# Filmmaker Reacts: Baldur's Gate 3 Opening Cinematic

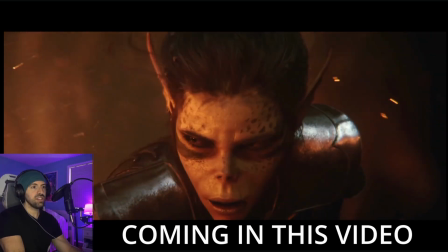what's really significant about this is the human eye sees about a 50 millimeter lens.
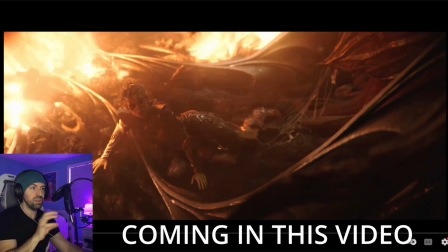It's that field of view. It instantly evokes a familiar feeling. This is not what the human eye uses as a lens.
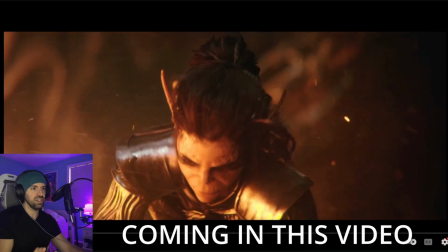This is more like a 70 millimeter, bit more of a portrait lens, because instantly you know this is not from our perspective of our character, just subconsciously.
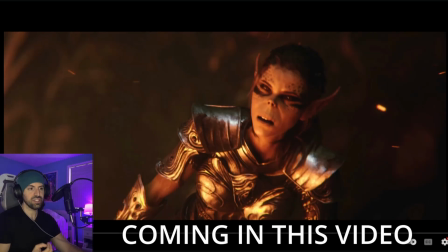And I think that's so smart for them to use those psychological cues. You don't have to understand the language of film, but it makes perfect sense.
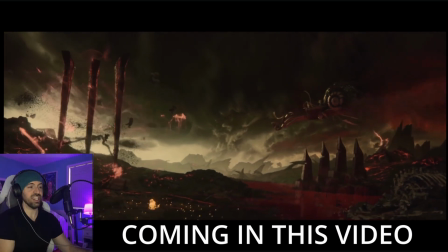Just when you thought it couldn't get worse, they brought us to Kaled. Oh, no, that's not right.
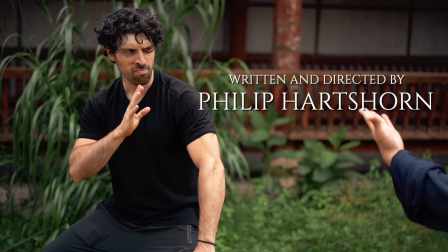Take me home. Take me back.
Good morning, I'm Philip Hartshorn. I'm known for my filmmaking I've done in China.
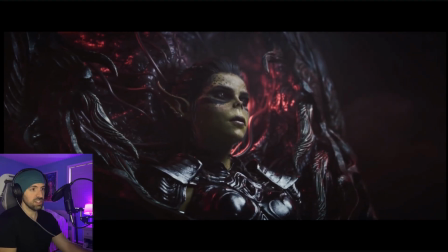Today, we're going to be reacting to Baldur's Gate 3 opening cinematic and analyzing the cinematic language. I've had a ton of fun with Baldur's Gate, playing with Aaliyah and my friend Sam, as you guys saw on the stream the other day on Twitch. Absolute madness, absolute chaos, and amazing. It's a true role-playing D&D experience, and I really think it is a masterpiece. But what I wanted to do is I wanted to look at the opening cinematic and really break it down and appreciate it.
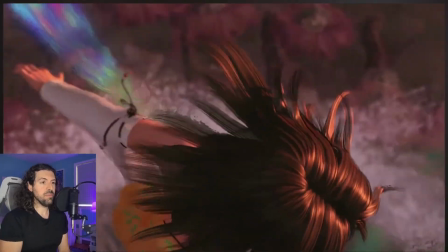Make sure to check out my other videos on this channel if you want to see more breakdowns from various games and cinematics. And please let me know in the comments, what kind of character did you roll in Baldur's Gate 3, what class, give me all the details, and let's get into it.
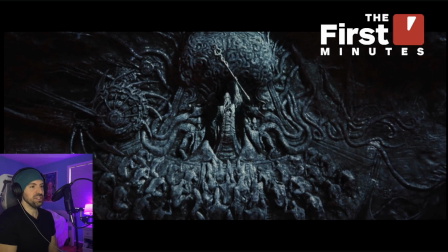All right, Larian Studios. Let's see what you cooked up for us.
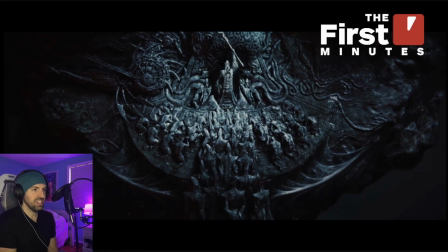I love how they open with this sort of lore shot of the people bowing down.
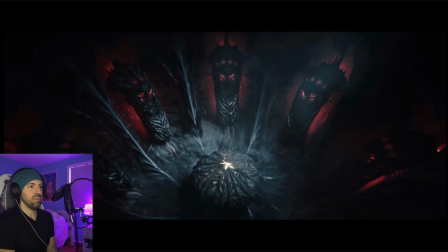It's maybe the future that we'll see if the mind flayers get their way. And what a set piece this is, man.
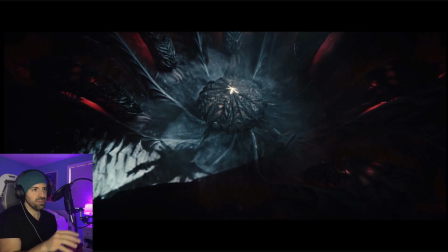I love the gray, almost the blue gray and the reds. It just makes for such a eerie set.
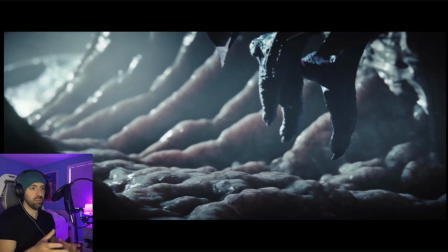And this is creepy right off the bat, just showing how powerful this creature is. Like, just floats around.
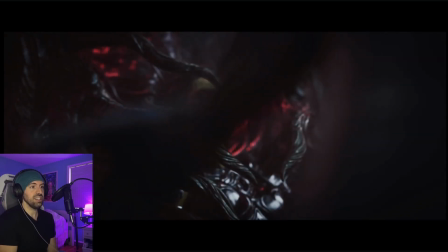And of course, we get our character introduction for Lae'zel here. Beautifully rendered.
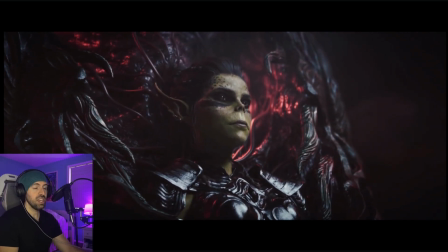Beautifully rendered. This is an underappreciated cinematic. That's why I want to talk about this. And I love it because from this perspective, boom, we switched to us.
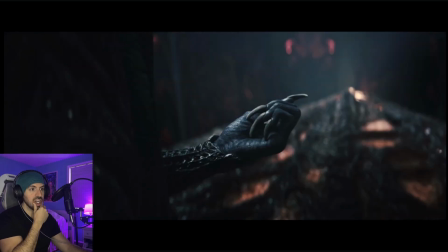So it was kind of cool in the beginning. It's like you thought you might be her. And I love the FPS here.
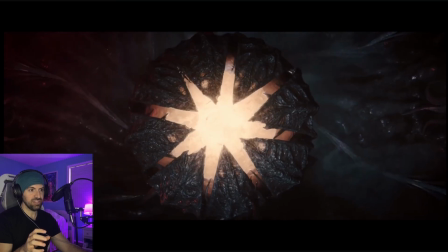It gives the sense of eeriness and danger, right?
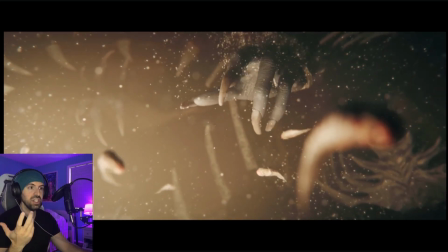Because you see her tied up and you realize you're in the same position. And there's just some great visual storytelling here.
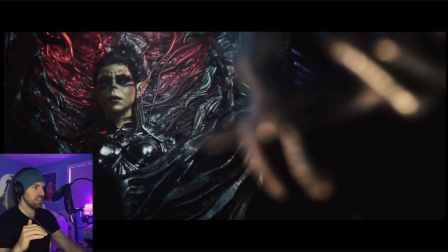You'll notice there's no dialogue. It's very well done. And this is a great shot too, the reaction.
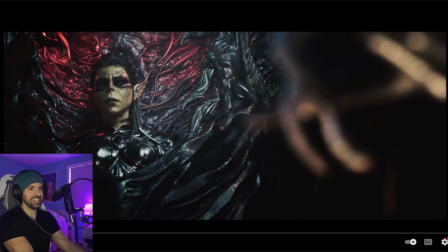Because that reaction right off the bat with Lae'zel here. Again, they can't show our player character because we haven't made them yet, right?
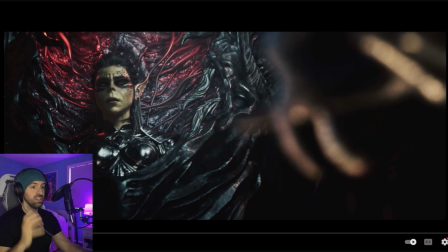And this is pre-rendered. This is very smart to show danger. You know, that's not a good thing, whatever that is.
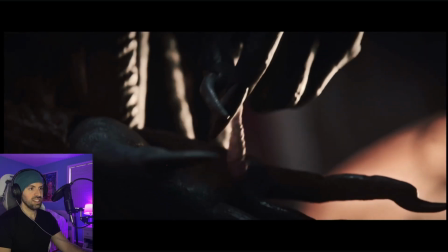And it brings this sense of kind of classic inevitability and just this anticipation.
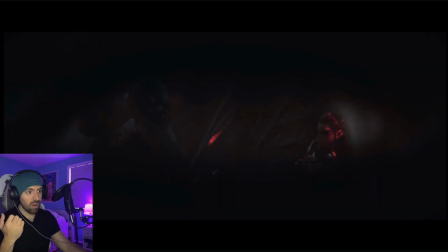And it's just like, what is this thing, you know? And again, this is our view, which is very smart.
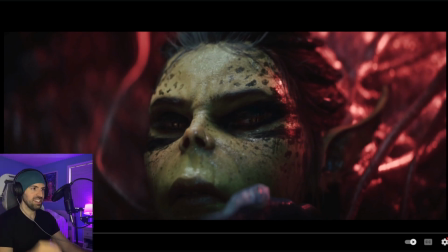Feeling the same fear as her, being, you know, trapped as well in jail. And like, this is, God, really, really good reaction work here.
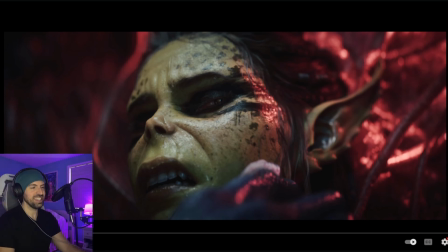And I think the Githyanki is a really cool race that they included. And it's just such a cool facial structure and everything. But they did so well to show deep expressions in this structure. And look at even the teeth and everything. Incredibly well put together rendering of all of this.
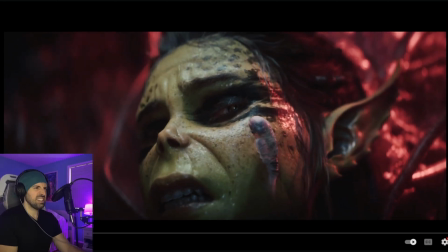Let's see what happens here. Of course, super uncomfortable, right? God.
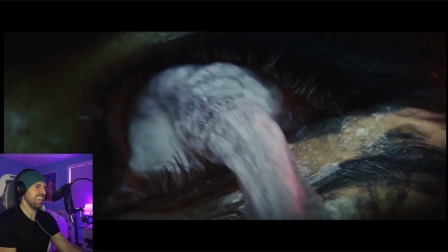And just, God, you almost have to look away, right? It's so awful.
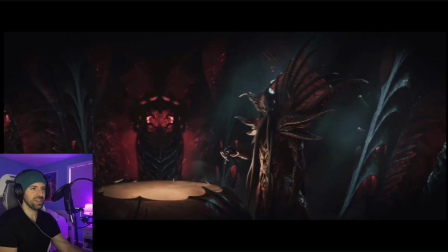And then just close her pod right back up. And then, of course, you know, it's coming for you, man.
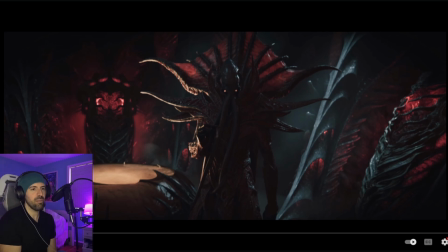It's just a really smart perspective to show it from. And we'll talk more about this in a second, but it's so cool. Sort of really creative gameplay integration with story, which is really what gaming is.
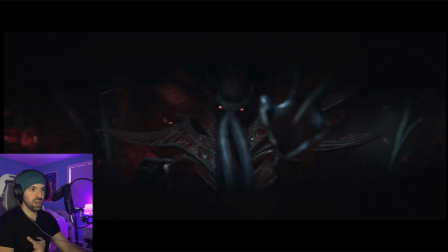Again, not showing us yet because we haven't made the character. You want to look away, and it just shows, again, this is a powerful foe.
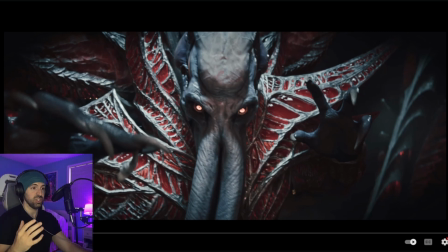You know, beyond the horror of the situation, beyond the just sheer fear of what's happening here, and anticipation. It's good visual storytelling. It's like these beings are powerful. You can't even look away. They can just control your body and everything. So it's kind of cool because it's setting up for later.
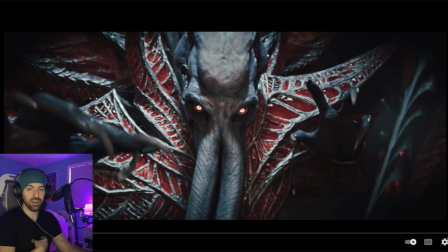This is a powerful foe. We're going to have to gain power ourselves to take him out because we can't resist yet.
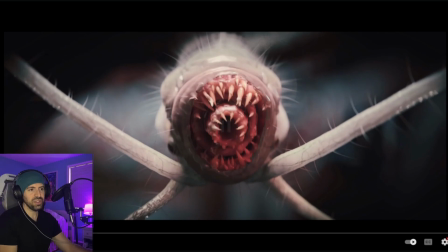And again, after the only angle we didn't get before was the front of its mouth, right?
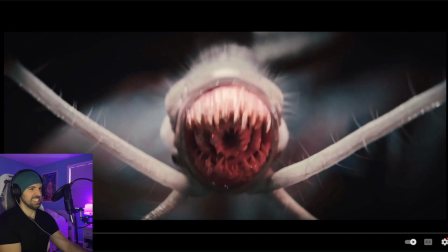So now you see that. God, right to the eye.
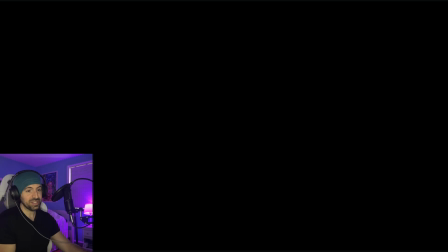But again, a great transition right there to show that, oh, we've lost vision.
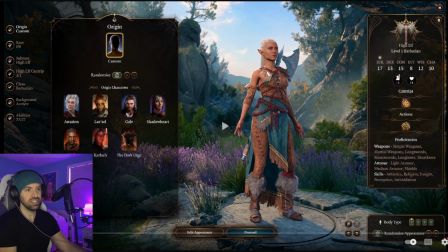It's almost like we go into a dream, right? And now it's design your character.
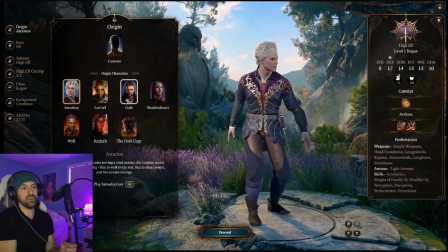Yeah, and this is just a super smart way to kind of hook the audience,
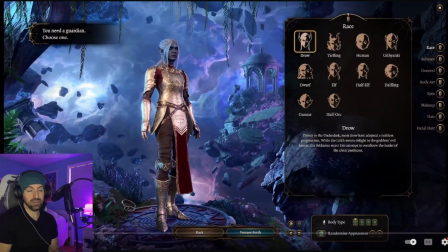to grip the audience. is to have them go in and say, okay, now you can make your character, choose your class and everything.
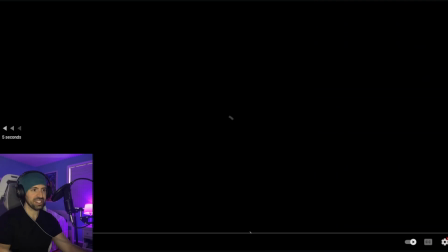By the way, one of the best character creators I've ever seen. It was so much fun.
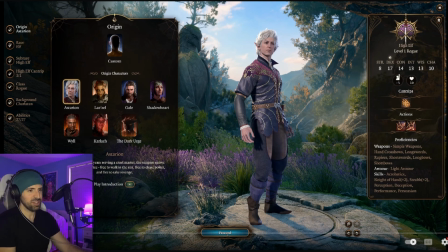Me and Aaliyah spent tons of time on it after the fact. But yeah, fantastically done.
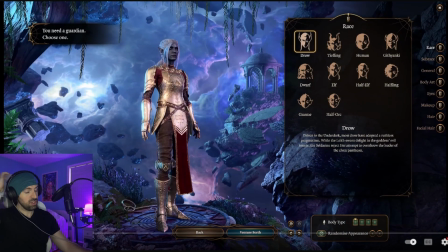I love all the options. The Guardian design too. I'm not fully familiar with what the Guardian's gonna mean later in the story, but awesome.
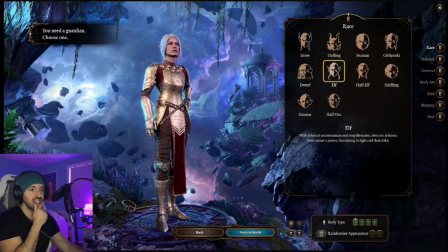Anyways, let's continue the intro cinematic here. I love what they did there.
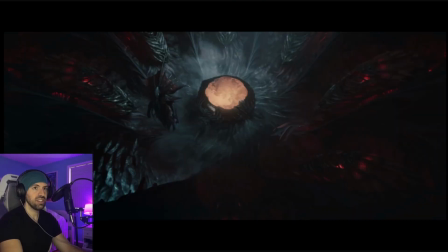It's just such a cool way to motivate, to motivate gameplay, to motivate character creation.
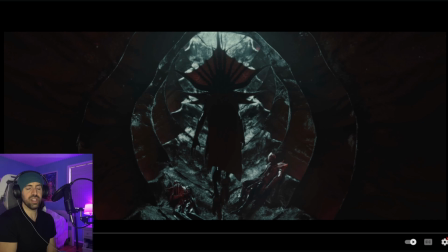Again, after you're already kind of interested in the story, it's like, whoa, what's going on with us? They don't just start with character creator before the intro.
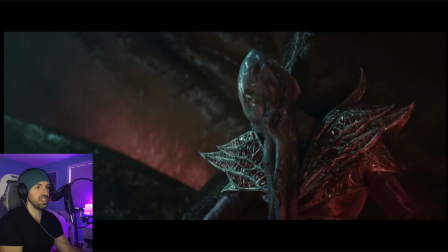They kind of split it up. I thought it was very smart. And there's a deceased mind flayer there.
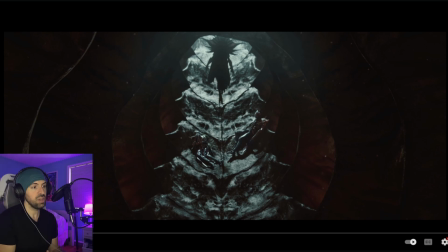Okay, so some interesting visual storytelling. Again, I think this is getting into the mind flayer's way of reproduction has to do with this, and it would seem that maybe they have a short life cycle. Like, there's a lot of questions here. I like how they include that for later, getting you thinking along those lines.
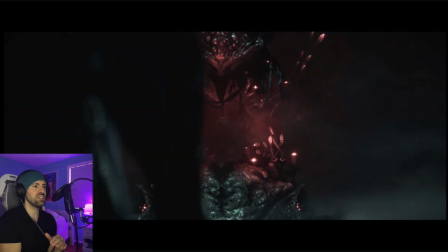And again, they're going to explain some of that. I think this ship design is one of the coolest things, man.
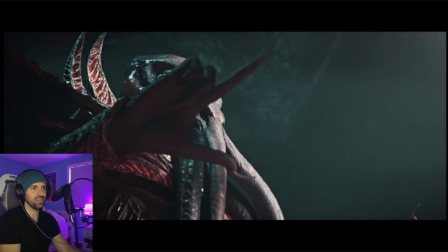This squid aesthetic throughout the whole thing. Again, showing the power of these guys.
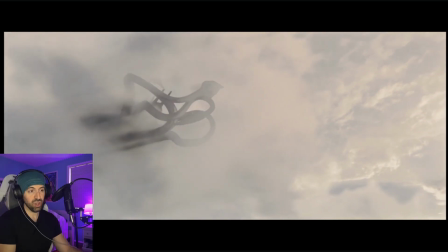Being a living ship, it's like, oh, this is one of their number. The ship itself.
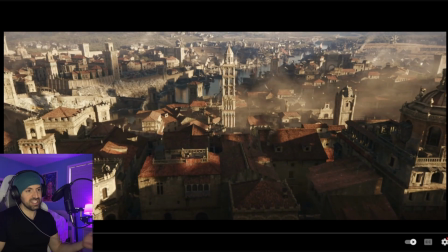And of course, we get the first reveal of the city itself, Baldur's Gate. The iconic city.
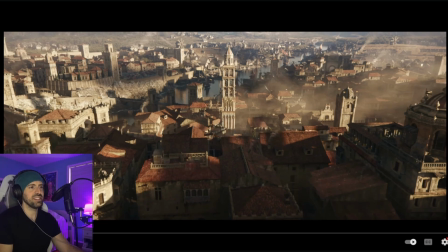Looks awesome. Amazing reveal here. And I think it's cool that we start within the ship.
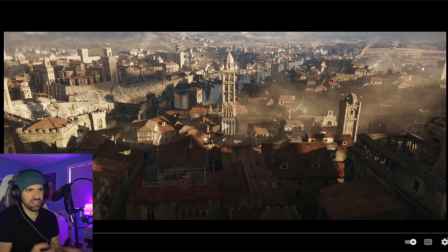We already have the stakes. We already have the stakes of the story. We already have the character attachment.
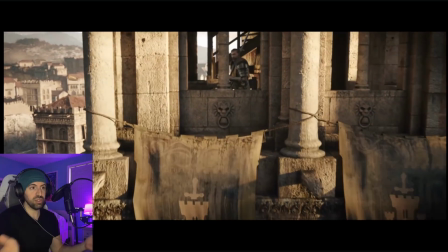And then we're realizing kind of the scope of the story. What's happening? We're just caught in the ship so far.
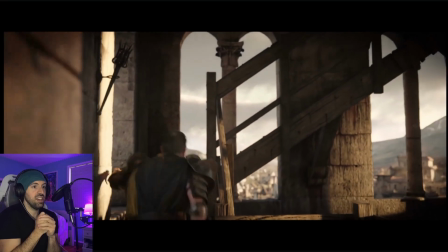It's claustrophobic, trapped in this cage. And then it's like, oh, okay. These guys got bigger plans than us.
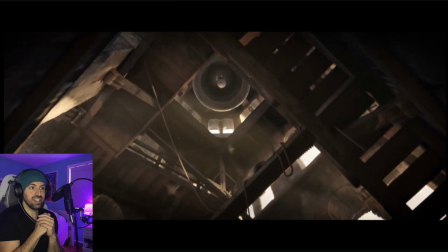They're attacking the city. And I love this idea of the bell tower.
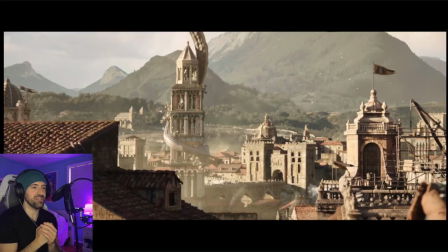Where you're like, this guy's trying to run up there, and it's so far to get up there, Oh, look at that.
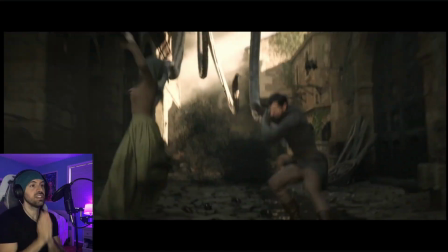Just instantly deletes the... And there you go.
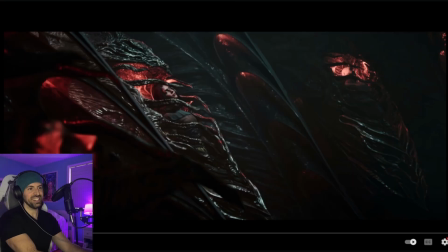Again, visual storytelling. It's so well done. It's like, oh, I guess that's how we got there, right? So it's just kind of answering that question. Very, very well storyboarded.
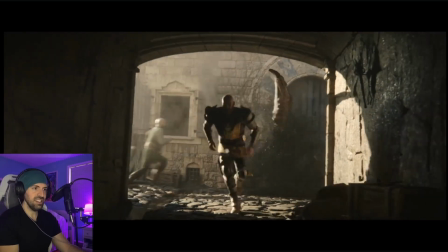God, and like these creatures are powerful, man. They're just...
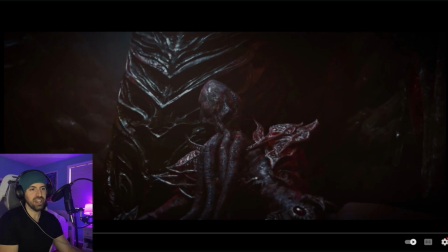Again, another dead, deceased mind flayer, telling us they need replacements, right?
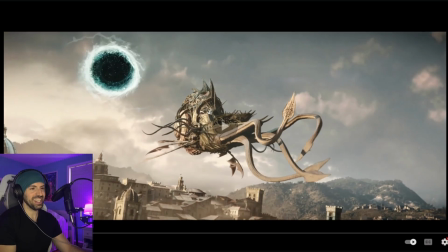They need vessels. What a cool shot this is, man. Again, the cityscape, the background vista, and then of course there's
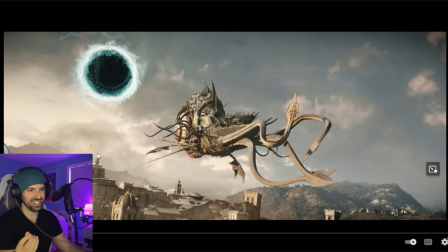another player about to enter onto the tabletop board here.
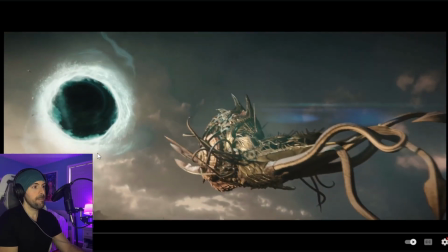Check it out. Boom.
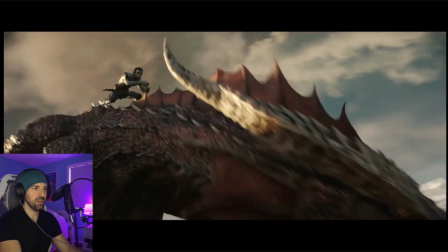The dragons show up, and I believe they're Githyanki manned dragons.
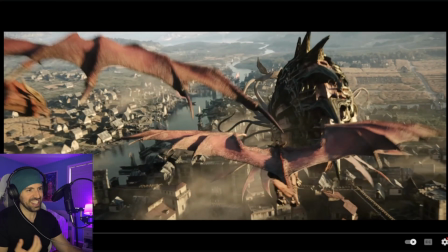It's just like, what an epic idea, man. We have dragons attacking this alien looking ship in a fantasy city.
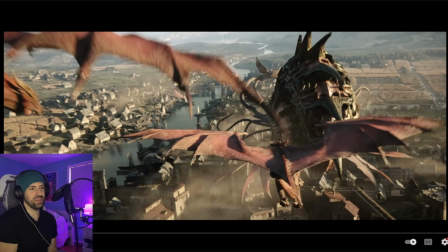Just really cool visually.